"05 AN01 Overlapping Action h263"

I didn't mind. I mean, animation turned out probably to be just as much work as, going to law school. But once you started, it clicked on, and you realize this is what you've got to do. In this class, we're going to be looking at one of the most important principles of animation. That is overlapping action. Overlapping action goes super deep,
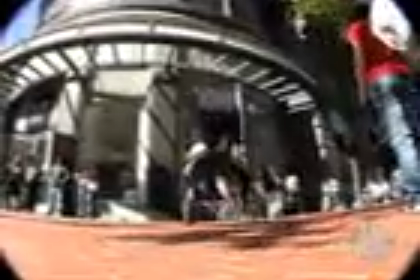so we're going to be looking at many different examples so we can break down the movement so you guys can begin to clearly study it and begin to put these concepts into your work. So what is overlapping action? Overlapping action is simply a breaking up of the movement so that it doesn't feel too mechanical and stiff. It adds a flexibility to your characters and an alive quality that really can make a good piece of animation great. If we look at this simple action of 5 balls bouncing, we can see that it feels pretty mechanical and stiff.
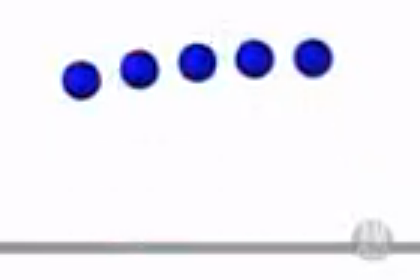If we take the same action and offset each ball 1 frame successively down the row,
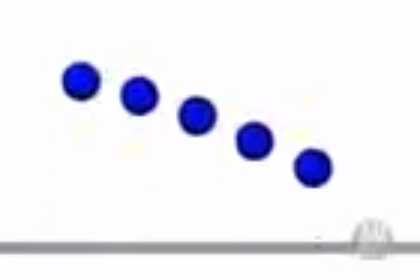you can see how this really adds a whole new quality to this animation. It's literally the same exact animation, we've just overlapped the motion slightly,
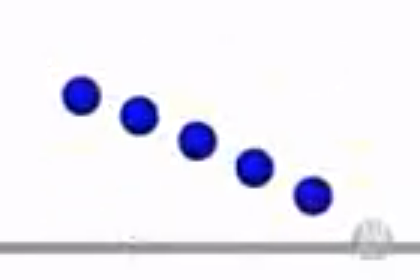and to me it's just added a whole new looseness and sense to life to the whole shot.
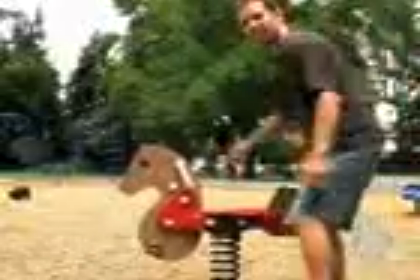This
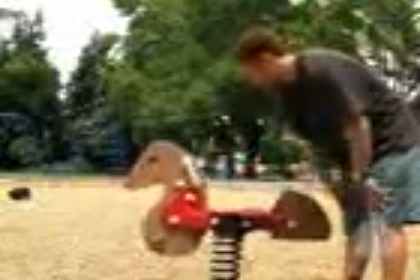is standard. There's no overlapping action. It's all happening together at the same time.
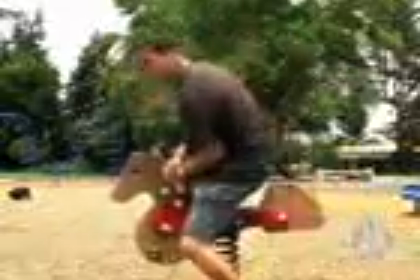So, basically, when you look at this,
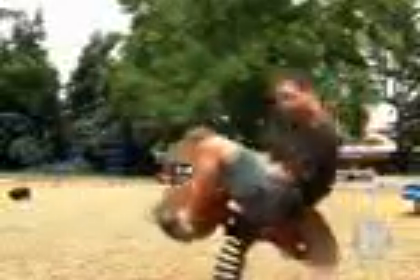there is no overlapping action, which is really difficult. Ouch. But what happens now is,
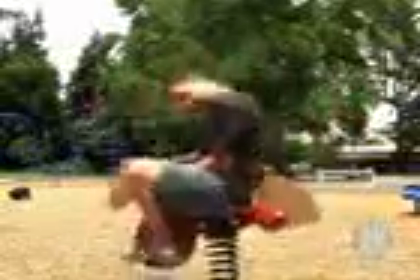woo! There's overlapping action.
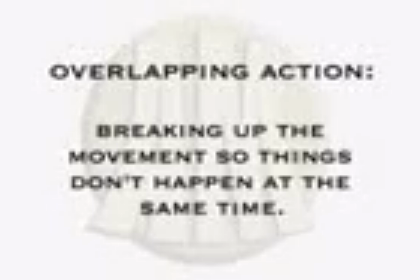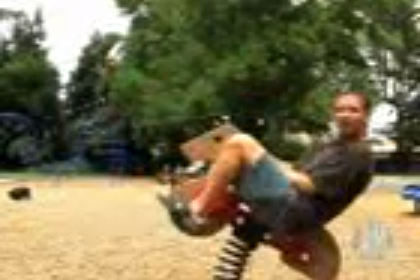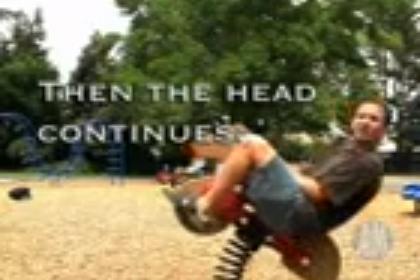There's overlapping action. So far we've been looking at how these different principles apply to the bouncing ball. In this class we're going to continue with the bouncing ball because we feel that the bouncing ball is really the foundation to great animation.
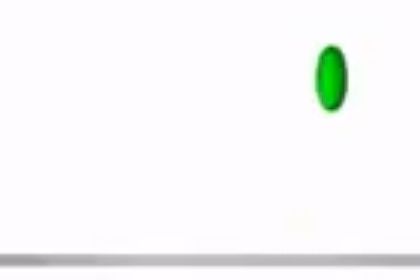Here we have the bouncing ball as we understand it so far. The overall movement is great, but now how do we get the character to not stay in place and begin to actually propel itself forward convincingly?
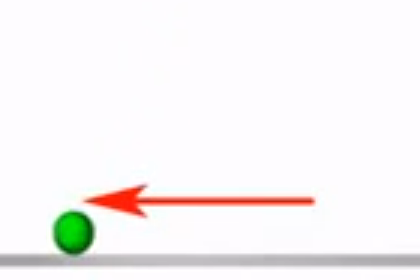We can start off by first adding the forward translation. That's the first step.
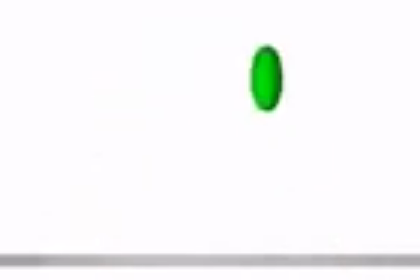That's easy enough. Now it's making a clear arc across the screen. But we can take this even further. It needs actually a feeling of thrust and direction change. If we add the ball moving forward, we need to really stop and think, how would this ball propel itself forward? Well, first we can start off by having the ball lean forward before it begins to move forward. That way we can see the direction it wants to go in.
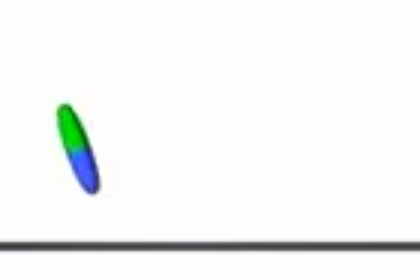But if we leave it in that direction, it looks kind of silly, and honestly it looks pretty off balance as it comes down to the ground. It's at this point where the concept of overlapping action takes place. The leaning forward of the ball is a great start, but as we get to the top of the arc, the ball will need to change direction and overlap as it begins to pull down. This helps keep the character in balance and also serves to really loosen up the animation. This overlapping of the action will follow the arc of the ball as it moves upward,
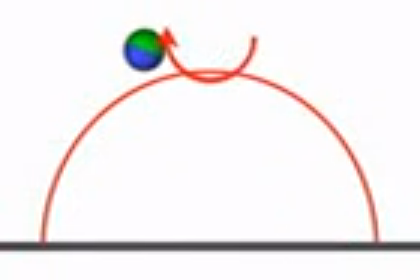and then we'll start to change direction and follow the arc as it begins to move downwards.
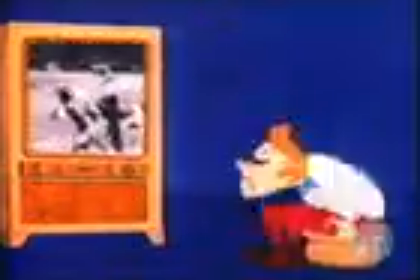Here we have this same basic principle of overlapping action applied to a cartoon reference.
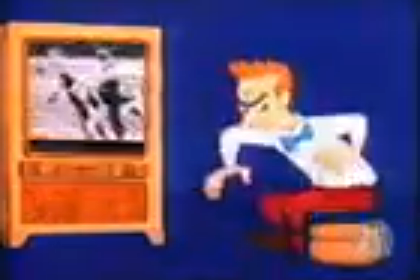Although the character is moving upward as opposed to across the screen, when he reaches down to grab the couch,
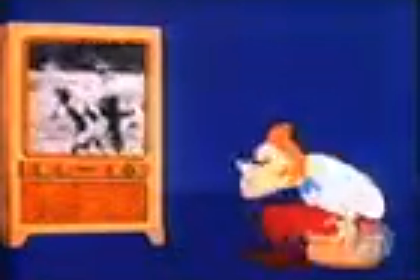his movement continues upward and then overlaps downward as he pulls himself down to the couch.
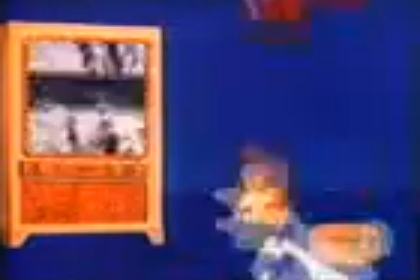In this example, it really helps give a fluidity to the movement and is the exact same method that we used on the bouncing ball reference. This is really the most basic examples of overlapping action. So now we're going to accelerate your learning and push you guys forward by showing you how this doesn't just apply to bouncing balls, but applies to most everything that moves. Overlapping action can be confusing because it has many different names with slightly different functions. So I've decided to group all these functions together and call them the overlapping action family.
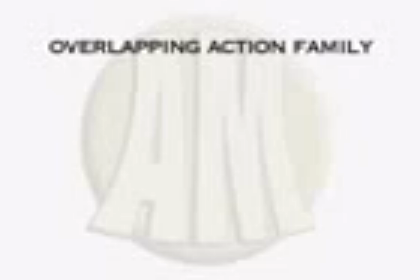In the overlapping action family, there's 4 main areas. Number 1 is follow-through.
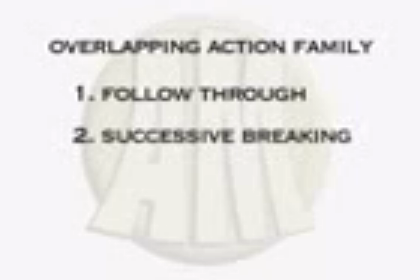Number 2 is successive breaking of joints. Number 3 is drag, along with the wave principle.
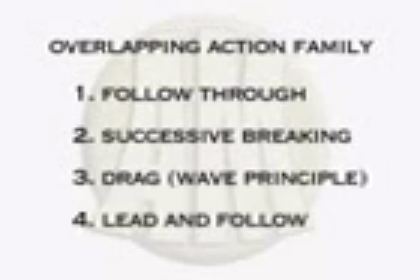And number 4 is lead and follow. The first concept in this family is what we call follow-through.
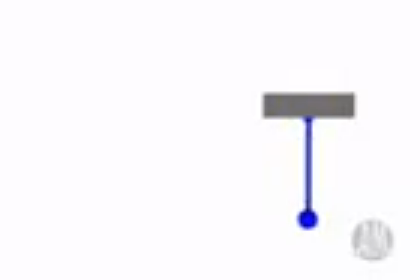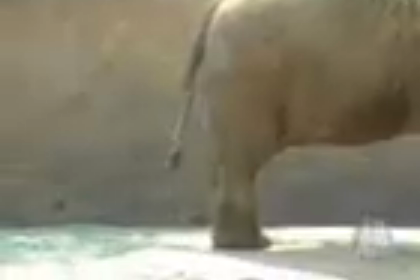When an object stops that has something attached to it like a tail, the action of these objects generally want to continue forward, then come to a settle. This is what we call follow-through. It's a following through of the action. It really can make a good piece of animation great, and is generally applied to extremities, things like big floppy ears on an animal,
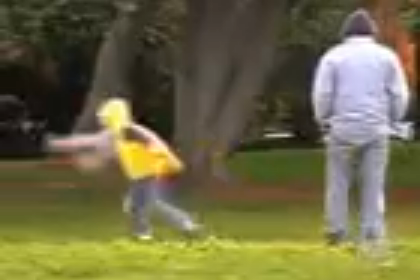baggy clothing on a person,
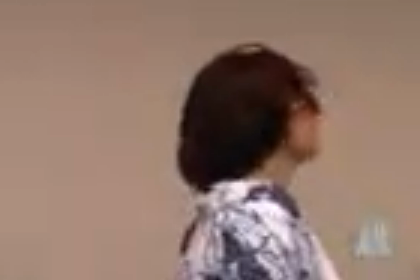hair when it stops, the tail of an animal, and so on. If you look closely, you can see that these extremities are motivated by external movement. So that means it's really motivated by the forces that are acting upon it, like weight, wind, gravity, etc.
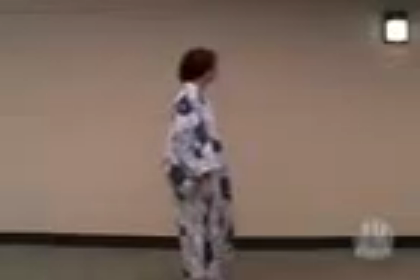So if someone jumps up, straight up, and then comes down and stops,
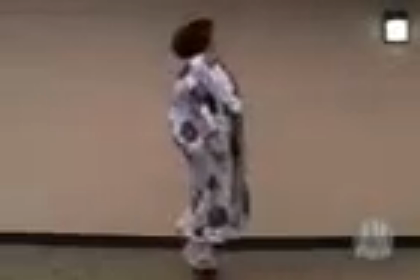when their body fully stops, the loose extremities like the hair and clothing continue to move.
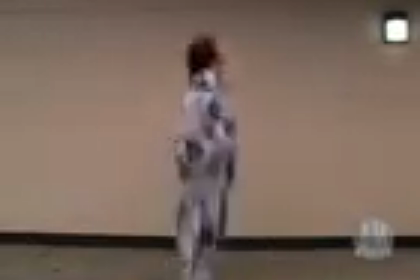It continues to actually follow through the movement and adds a really nice looseness to a pretty otherwise simple action. Now let's look at this principle as applied to an animated object. Here we are looking at a simple block.
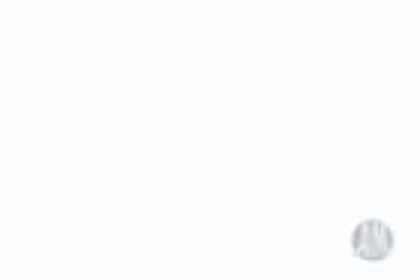This is the primary movement. This is the driving force of the movement, where the movement generates itself from. You could think of this movement as being the sphere of the bouncing ball, but really it is important to think of it as the driving force, like hips are to a human character.
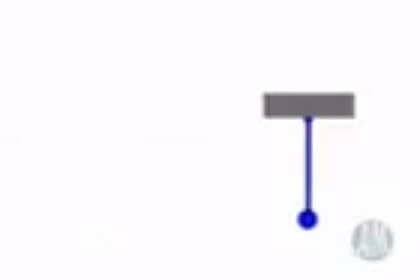Now if we add an extremity like this pole, it would be pretty silly to keep it stiff like this.
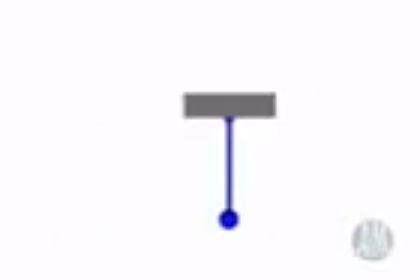This is a really great opportunity to add follow-through. But how do we actually put this principle into our work? Well, it's important to go back in history and look at one of the basic laws of motion.
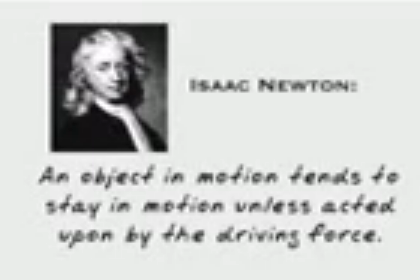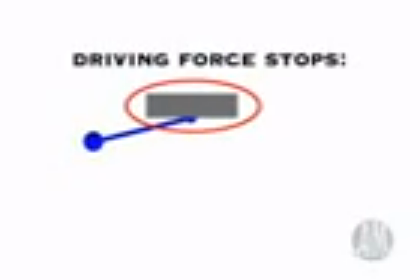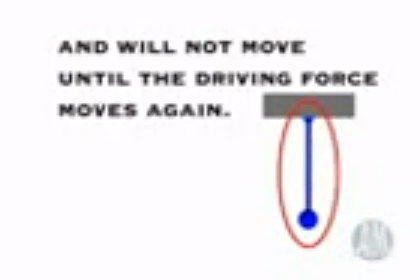As I said before, follow-through is motivated by the external force or forces of the primary action. In this case, the primary action is the block. Now, if we look at this same example again and apply these basic guidelines for motion,
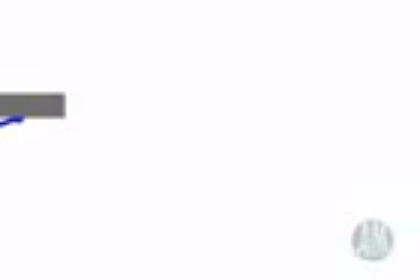we can see clearly how the pole continues to move forward after the block stops, kind of following through the movement,
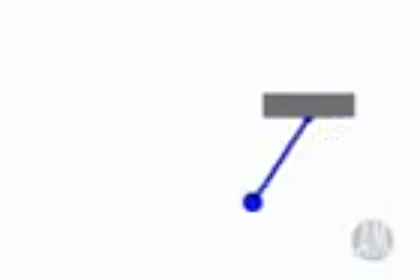as if it wants to continue, then begins to settle and relax.
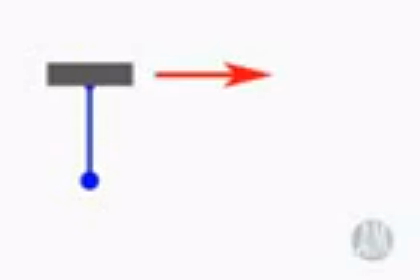The pole will not move again until it's acted upon by the driving force, in this case the block.
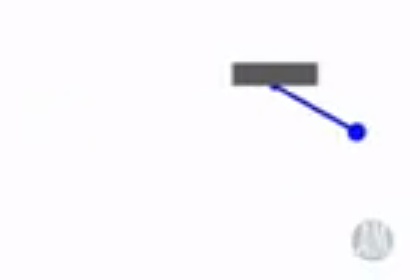This gets into another concept of the overlapping family that we'll look at later in this section. The amount of settle an object has really depends on the weight of that object.
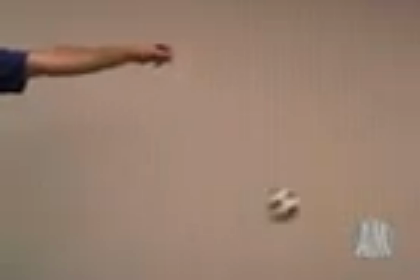So if we tied a ball to a string and applied this same example, it would go for a much longer time in reality. But again, animation is an observation and caricature of movement. So we can look at this and then say, okay, if I made it follow through like this forever, this might start to look pretty overdone.